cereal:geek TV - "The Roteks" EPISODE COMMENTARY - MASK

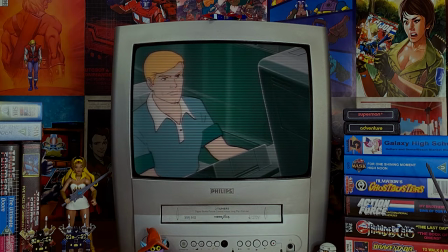(4:50) Priority one emergency. Select the best mask agents for this mission. Confirmed.
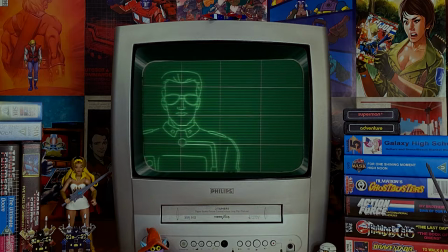(4:55)
In these early episodes the computer would often summon pretty much all of the mask agents but as the first season progressed and new characters were introduced.
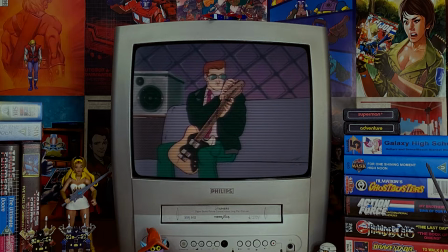(5:03)
The reliance on a large group dwindled until on occasion the computer would select two mask agents and one of those was like Bruce Sato
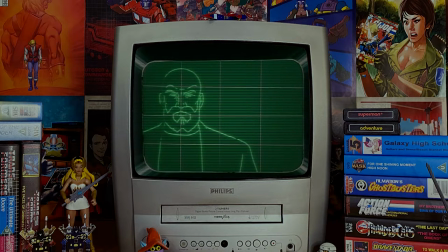(5:10)
who was sat next to him in the passenger seat so yeah the idea of a computer display with such advanced graphics as well.
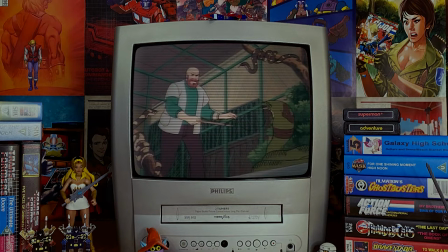(5:18)
The presentation of this one is actually a little different to most
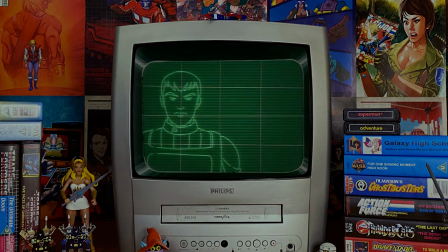(5:21)
summoning of mask agent sequences where we see a grid on the screen often it's just a blank screen with the computer generated imagery.
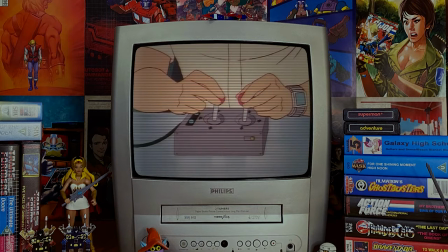(5:29)
I always love these cutaways to the mask agents in their civilian lives some of the beautifully animated episodes have some wonderful wonderful sequences
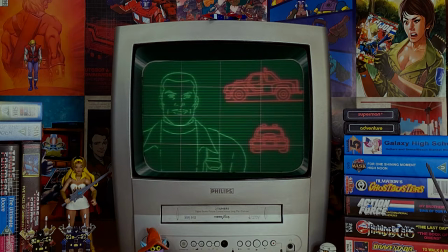(5:38)
there's one with gloria baker in a race it's so good i mean the animation of that is almost like the best in the episode and it's just a cutaway but
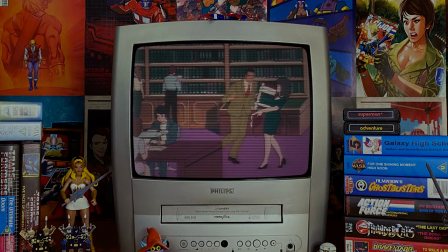(5:47)
it's so so good excuse me
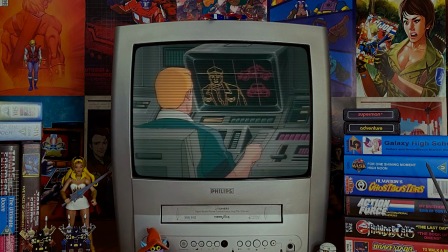(5:52)
this cutaway to matt is interesting why he's sat summoning buddy hawks it always makes me smile because it breaks up the cyclical nature of this scene where
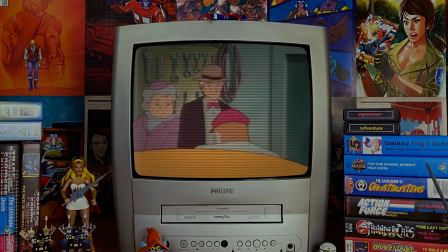(6:00)
it's one agent after the other we kind get this the camera pulls back and we see matt at his computer summoning the agents i always remember
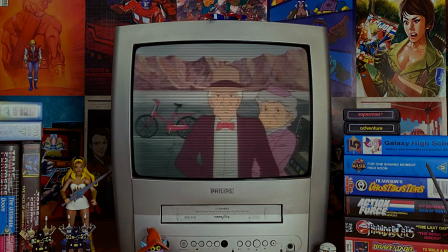(6:07)
i knew i was getting old when i saw in the mask uk annual published by grand dreams i don't as a kid i picked up many years later
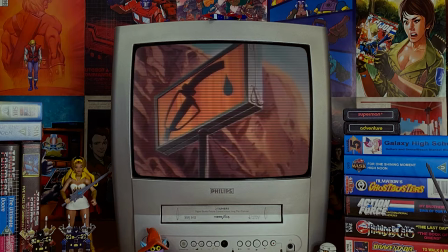(6:15)
probably my early 30s i knew i was getting old when matt tracker's profile said that he was 28 years old i said 28 and he's
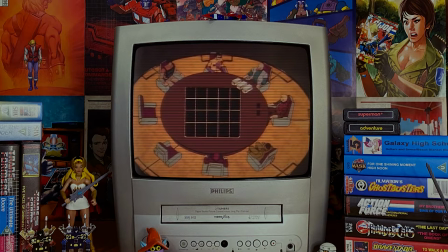(6:23)
the leader of mask i think at 28 years old I barely accomplished anything.
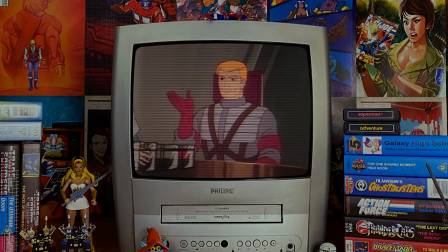(6:29)
It's funny, go back and look at that shot of them all around the table. Matt Tracker is in his Spectrum uniform but he's painted as if he's wearing his ultra flash gear.
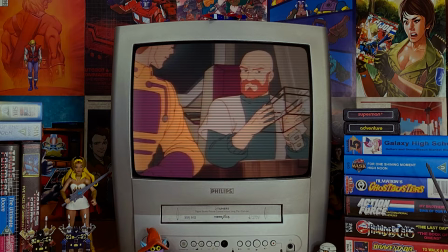(6:37) That's why we're bringing these plastic boxes along to contain them. Yeah well you're the animal nut Alex, not me.
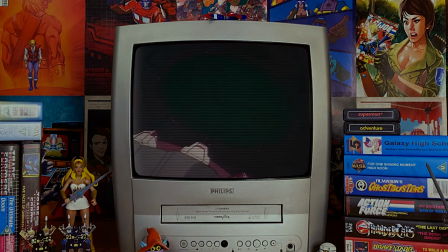(6:44)
The funny thing about this episode is that to look at it's visually strong. I remember it being in one of the panini stick rubs,
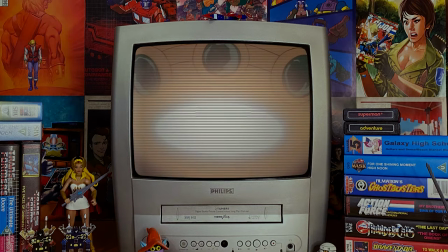(6:51)
I think the one to the European markets and individually when you see these shots great looking episode but not all the animation throughout is particularly good.
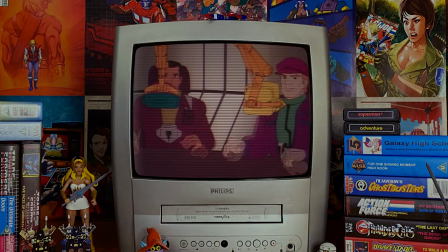(7:00)
There is of course one outstanding scene in this episode but we'll get to that later on.
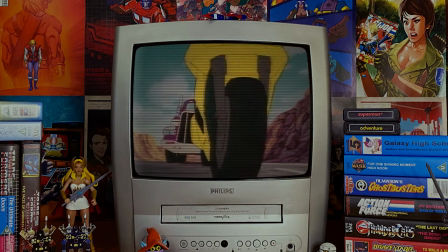(7:05)
You know as a writer for this cartoon I'm sure you have to be slightly skilled in the way you wrote the script specifically with regards to the selection of the mask agents you had chosen.
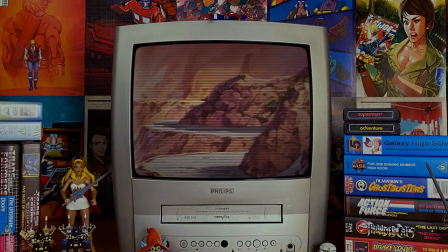(7:14)
Of course I'm sure the writers would plan in advance but a mistake in character selection could take away the threat of any perils they may face.
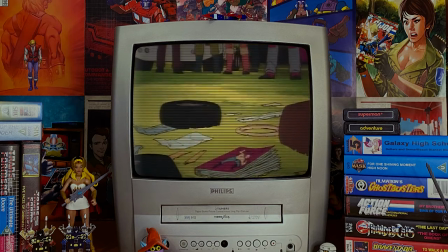(7:22)
Think about it, you could never really put the heroes in any danger like a spiked wall of death because so-and-so's mask,
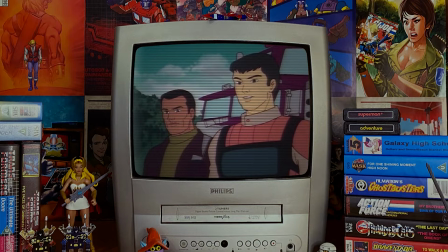(7:28)
Buddy Hawks for example, could enable them to all walk through that spiked wall. Actually, that said, I'm sure if we were to look at all the perilous situations that the mask agents find themselves in,
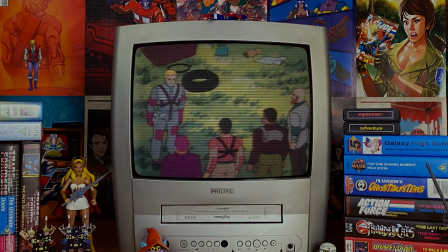(7:38)
we'd probably find numerous examples of a mask agent not using their masks abilities in situations in which they absolutely could and should do.
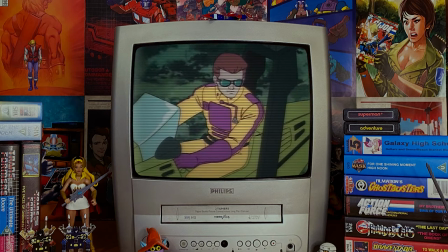(7:50)
Shooky Levy's music is just so it just sets the mood so perfectly
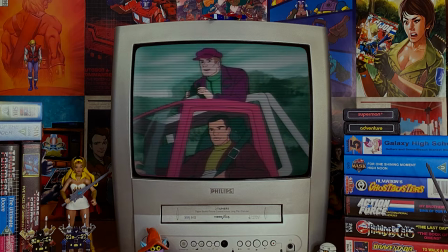(7:59)
I'm starting to feel like a fool doing this these scenes
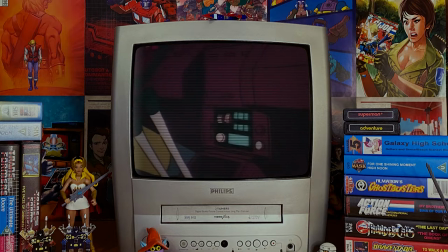(8:03)
of the highly trained accomplished mask agents looking for insects
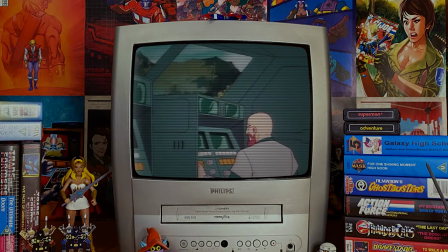(8:08)
and there's a great moment coming up here when Alex Sector
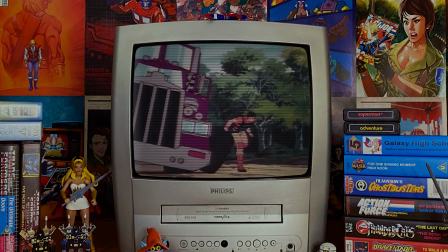(8:13)
is about to make a declaration to his fellow agents we see Bruce Sato in the foreground.
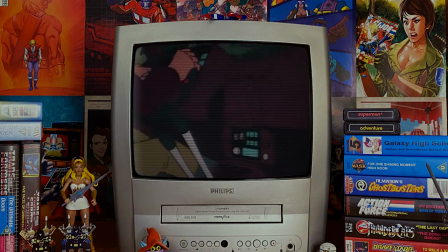(8:18)
The camera just zooms into Alex. Boosh! Look at that, straight in.
Gentlemen, we have met the enemy. We're on our way.
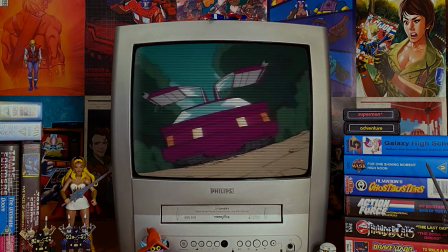(8:28)
But yeah, Matt Tracker's about to find out that Thunderhawk may have been compromised by the Rotex.
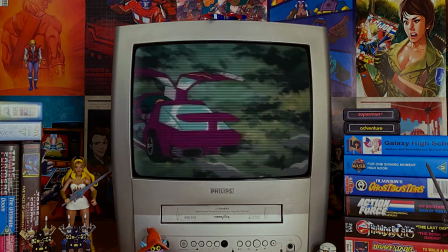(8:35)
I mentioned before that the animation seems to be a mix of both really good and somewhat average throughout this episode.
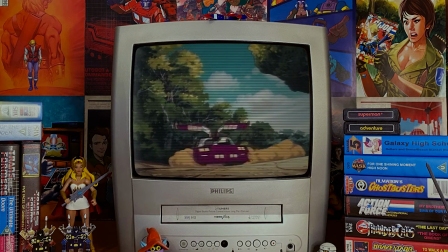(8:41)
In this sequence here in which Matt Tracker and Thunderhawk plummet to the ground. Be sure to look at the use of angles especially here as a great low angle.
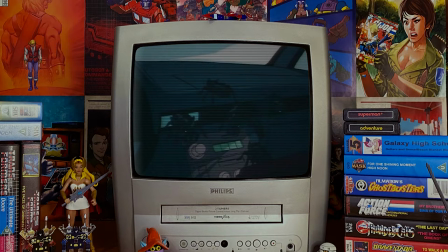(8:50)
There are some really lovely shots that enable the scene to flow.